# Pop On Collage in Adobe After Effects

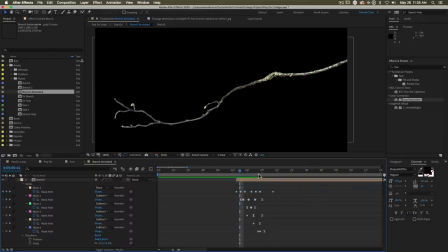985s
Then we massage these points, making them, putting larger gaps, shorter gaps between them. Easy stuff to do. And then we just come in. If you would like to have more branches, we just repeat the process again for each of the branches. In the end, we set everything to subtract because the masks are taking away, and then we're shrinking the masks.
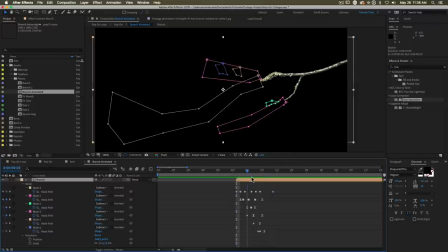1004s
So it's a little bit different than working with additive masks. I find it gives you a little bit better control, a little bit better workflow, especially with this kind of thing.
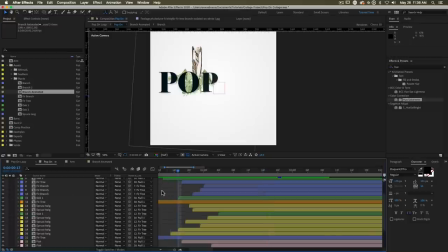1012s
So when you finally look at this, just remember that all this is a combination of those three things,
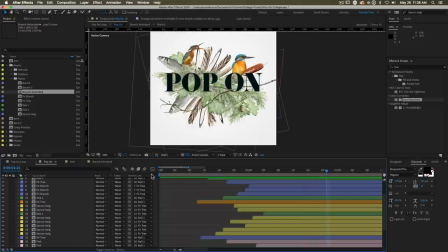1020s
just with different assets, different arrangements, and putting them in different places and timings. That's literally all we're doing. We're starting from very small chunks, and we're building up, we're adding more chunks, and we're putting those chunks together, and it turns into this.
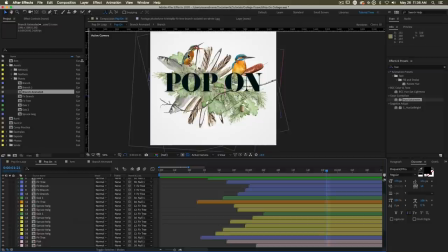1034s
There are a few singles in here as well. The little birds are little hero bits, and the fish, they still use the same rules, right? They're still just using scale and rotation with similar motion curves. Very simple, very restrained, very limited in those ways.
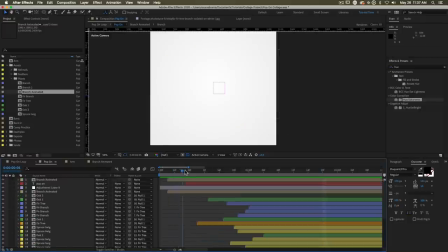1048s
A little tip that I'll give you here is to think about staggering the motion. Don't make everything happen at once.
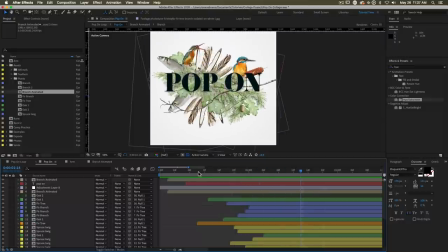1054s
Points of stillness, think about flow, think about where things are starting from and where things are ending. Our final focus in this piece, I wanted to be on this little birdie. So that's why he moves last. That's why he shows up last. It's also why he's a much brighter color than everything else. We could have muted those tones, but we muted everything else except for these birds.
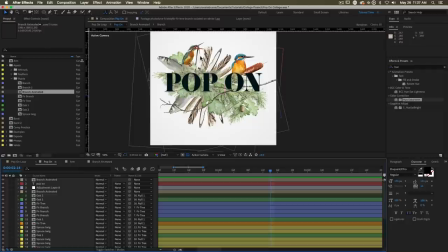1074s
This guy got a little bit muted because he's not the hero bird. He's like, look at me more. But this guy's like, no. I'm the good looking bird.
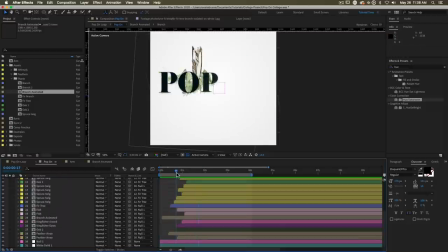1082s
Unfortunately, you do just have to spend a little bit of time pushing things around, finding areas that are too dense, not dense enough with movement,
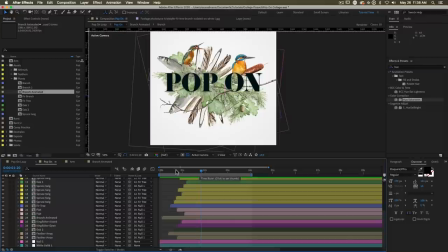1089s
sliding your layers forward and backward until you arrive at a kind of flow that works for you.
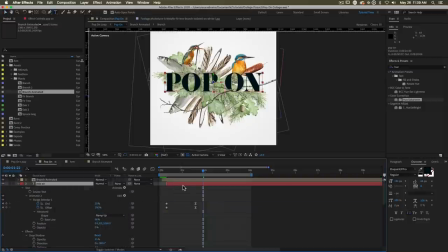1095s
Now, I don't want to talk too much about the text here because there are other tutorials on this channel about animating text in interesting ways. Just to say, if you have questions about it, we are using per character 3D. So each of these little characters is 3D.
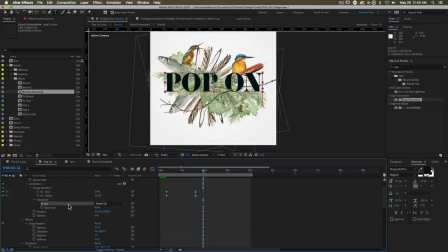1109s
We're using the ramp up shape, and we are pushing a change in position and opacity through that. If you want to know more about the text, let me know in the comments and I'll try to guide you through. Thanks for popping on by and spending some time with me here on the EC Abrams tutorial channel. Hope you learned lots about popping on a photo collage, and I hope it all came together for you. If you make something cool with this, and I know that you will, please, I would love to see it. Send it at me on Twitter or tag me on Instagram. I'm at EC Abrams on those places. I'd love to see what you make with this stuff. If you're into this kind of thing, learning about motion design, visual effects, After Effects, then subscribe to this channel. We get up new tutorials all the time, but also live stuff and sometimes longer form series. So make sure you turn on notifications so you won't miss a thing. That's it for me. Thanks again for watching. I'm Evan Abrams, and I'll see you around the internet.